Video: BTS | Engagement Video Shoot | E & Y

And that, folks, is how one of my videos turned out. This is an engagement video, so we're just kind of gonna go over it, a little breakdown of it, just see what goes on in my head when I'm going through these jobs. I know that this was a combo, so photo and video, so my wife was doing the photography portion of it, and I was doing the video portion of it, so there's some collaboration that we do. It's not just all me, so thanks to my wife. She's honestly handles this real well. She has lots of years of experience.
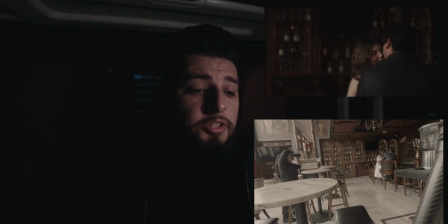So let's get started. So from what you can see here, first shot, the opening shot was the focus on the eye,
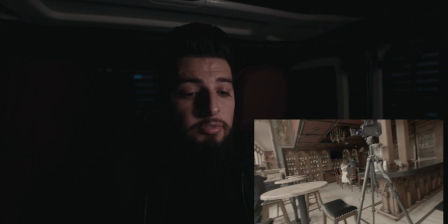and they're sitting down in a bar, as you can tell from here. We were directing them, you know, to add a little bit of movement. Sometimes, you know, it's hard for couples who have not been in front of a camera to, you know, act natural in a sense. So it's always nice to kind of break the ice. That was a killer opening shot, opening scene.
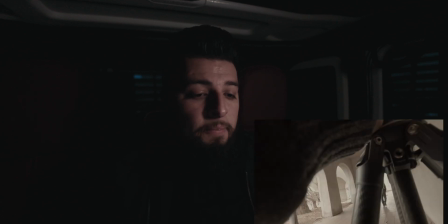So now I move on to the second scene. All right, second shot goes here.
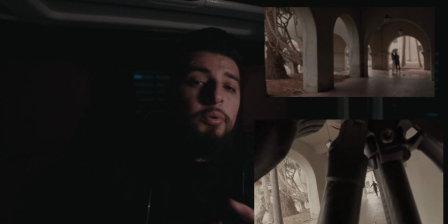There was the scene of a blurry dip, like a blurry faraway shot of them kind of like hugging and dipping a bit, not too bad.
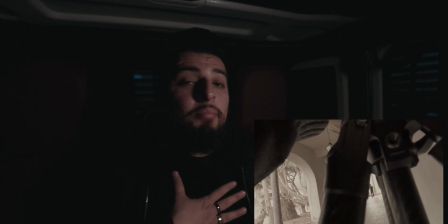But here, I mean, you can see I had the GoPro on my chest, so it's not the best angle.
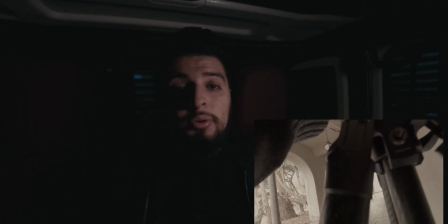I learned from this today, so next one I will do, it'll be on top of the camera so you can see everything that the camera sees. I thought it'd be better if I shoot from here, from the chest, so then that way you can see my hand movements and everything, but as you can tell, that didn't work out.
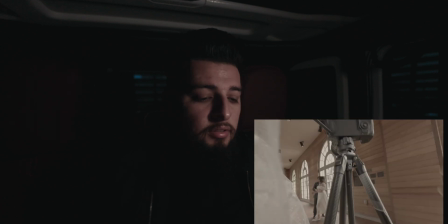The tripod is going to be in the way of a lot of these shots. And it's going to be that big scene in front of that big window.
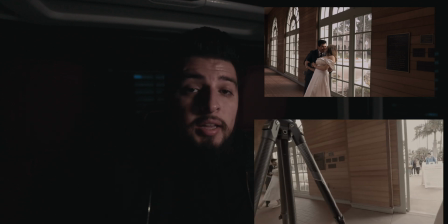Again, we were directing them to add a little bit of movement, to kind of dance a little bit, and they came up with that thing by themselves. We didn't even have to direct them in this. They just naturally are naturals.
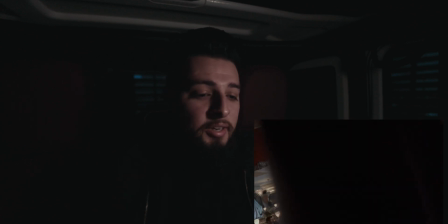So next scene we got here is completely blocked.
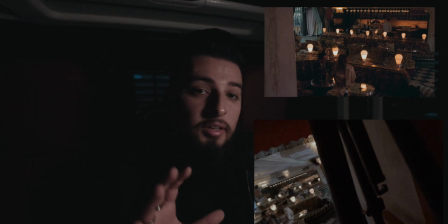But as you saw from the first video, here's the shot that we're in the hotel, kind of like in the lobby-ish area, but it looks nice.
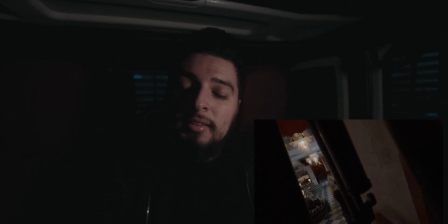It's the old rich vibes. I literally forgot the old money. There we go.
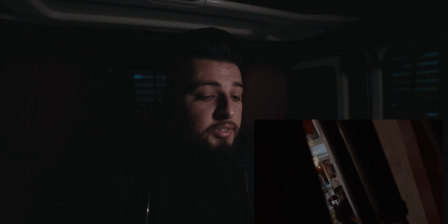So this is the old money vibe that they were going for, so we pre-selected some areas that we knew were gonna fall in place into their desired theme. So again, the tripod's in the way. Next one is we're shooting through the window.
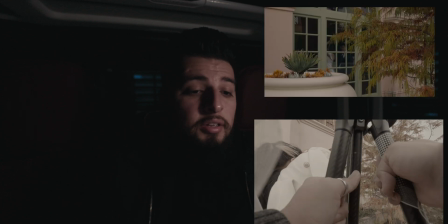This one my wife completely had her idea, both the one from straight forward and the angle shot.
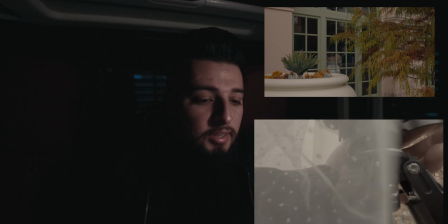So from here, you're seeing again the tripod's in the way, but as you can see, that it was just a beautiful, fantastic shot.
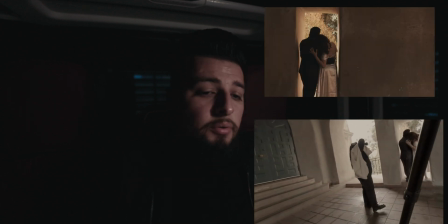All right, and then we kind of had a bit of a cropped out square where the light was shining through the other side, so it kind of led to a nice little silhouette-y photo.
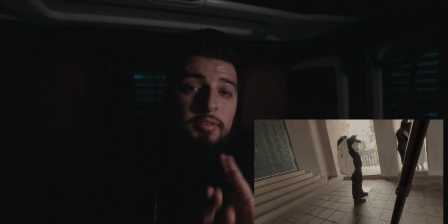I like to off-center it off a little bit, give it a little more flair.
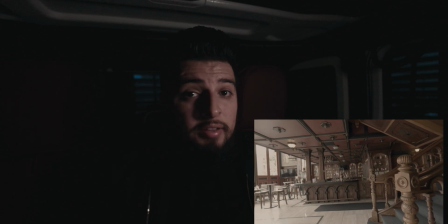Next, now you can see that it was an idea that I was having. I saw the vision, I saw it right away.
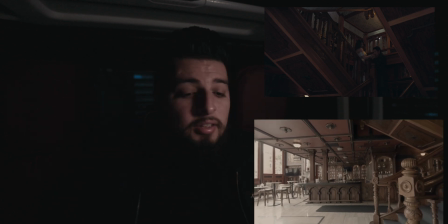So then I let my wife know. I'm like, hey, look, stand here, look that way, you're gonna see it. And yeah, right away she's like, saw, and then boom, we had the shot.
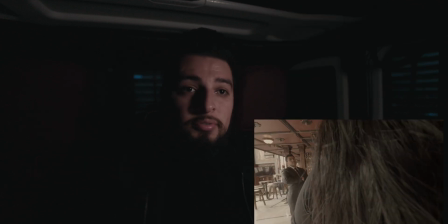As you can see, that's that one shot that's angled perfectly, beautifully. So, and yeah.
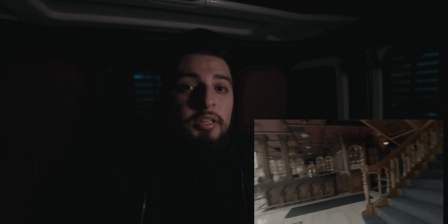So then I kind of have it on the tripod. I was trying a new style of just kind of doing more of a tripod only type of vibe.
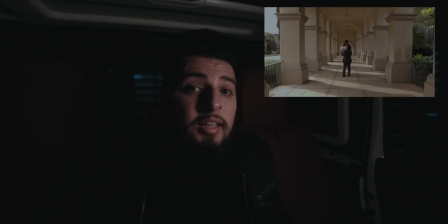Next shot we have is actually not there. I didn't actually get that shot, so as you can see, it's going to be just a blank area, so we'll skip forward to the next scene.
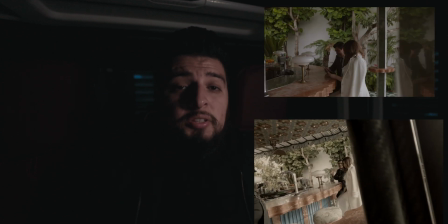Next scene is going to be the bar scene. This is again at the hotel. It was the outdoor bar.
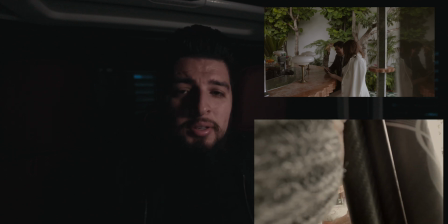That day was actually kind of raining a little bit, so but we were still able to get a good shot.
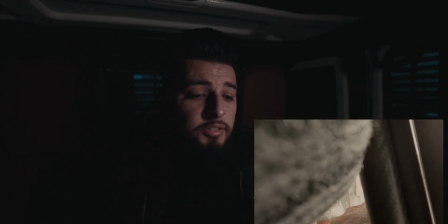I kind of used the reflection of one of the columns there, as you can see from that shot, and it was beautifully nice. And the next one we set up, it was actually not everything in order, obviously.
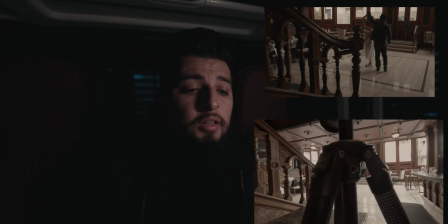But as we were back in the first location, I was just getting different perspectives, different angles, moving the camera around.
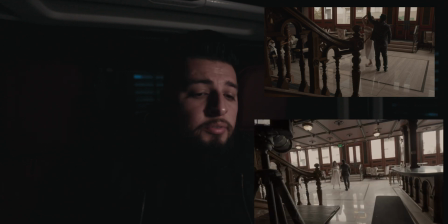So here we got them walking down from the stairs and doing a little spin. Again, I used a tripod to kind of have a stable shot and just add more cinematic flair to it.